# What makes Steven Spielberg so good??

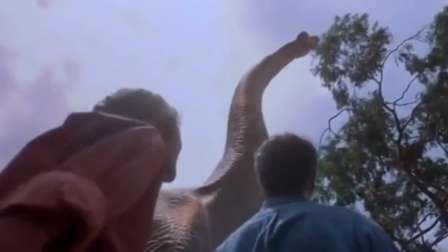What do E.T., Schindler's List, Jurassic Park, Jaws, Saving Private Ryan,
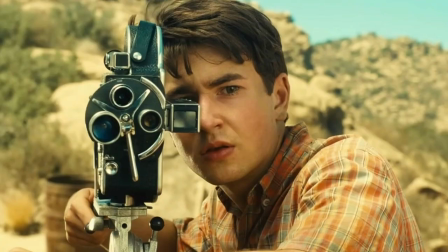Catch Me If You Can, Raiders of the Lost Ark, and The Fablemans have in common. You guessed it, they are all directed by Steven Spielberg.
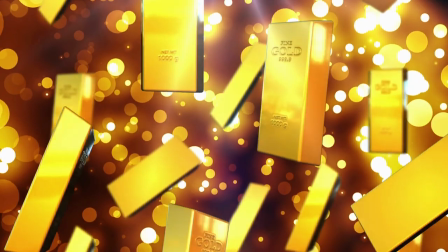And no matter what he's directing, everything he touches seems to turn into gold, so what is it that make his films so good?
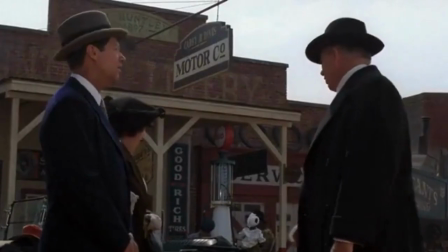To start off, one of his most recognizable techniques, is what you can call the Spielberg face.
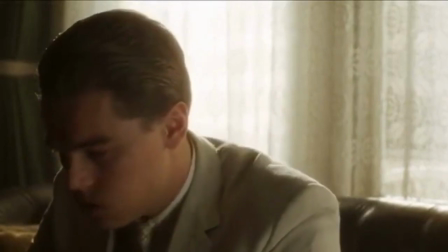What Spielberg does is when a character is experiencing extreme emotions, the camera starts to zoom in on that character,
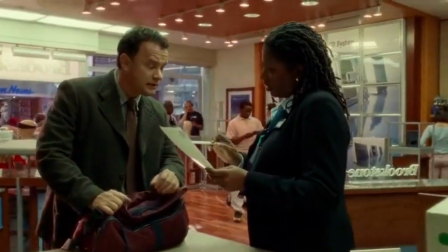really grabbing your attention, and having a better understanding of what the character goes through, that's what you can call the Spielberg face.
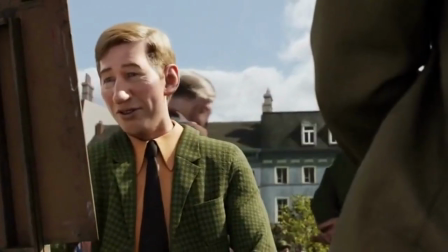Another thing that Spielberg does, is that he likes to switch a lot between different shot compositions, but within one setup.
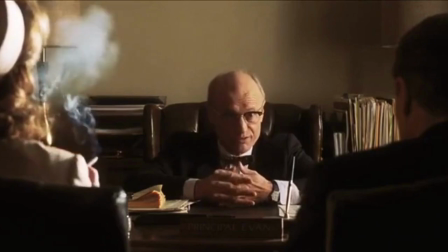For example, when you take a scene from Catch Me if you can, you can see that a couple of characters are having a conversation, and then Spielberg likes to switch from one shot to the other,
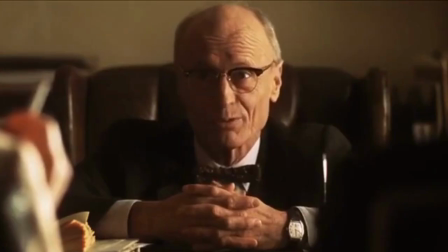not only hearing what the conversation is about, but also where it takes place, who are involved, and even giving an idea of what the conversation is about.
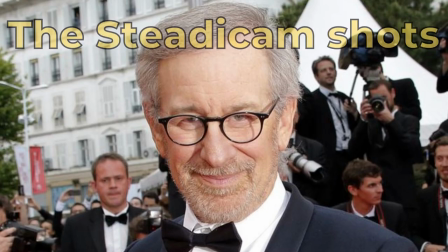And the third and final techniques are the steadicam shots and the tracking shots.
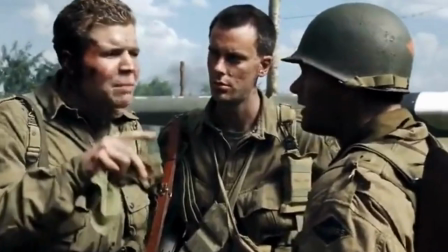To begin with the steadicam shot, a steadicam shot is when you try to capture a scene by its movement,
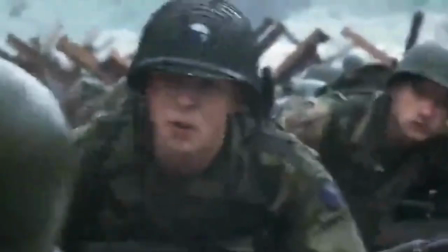something that Spielberg mostly used in Saving Private Ryan, in which you can see that the camera moves a lot.
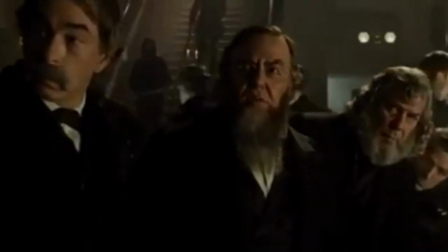And a tracking shot is when you follow a movement that is caused by a human, or object that moves towards or away from the camera, just like in the film Lincoln.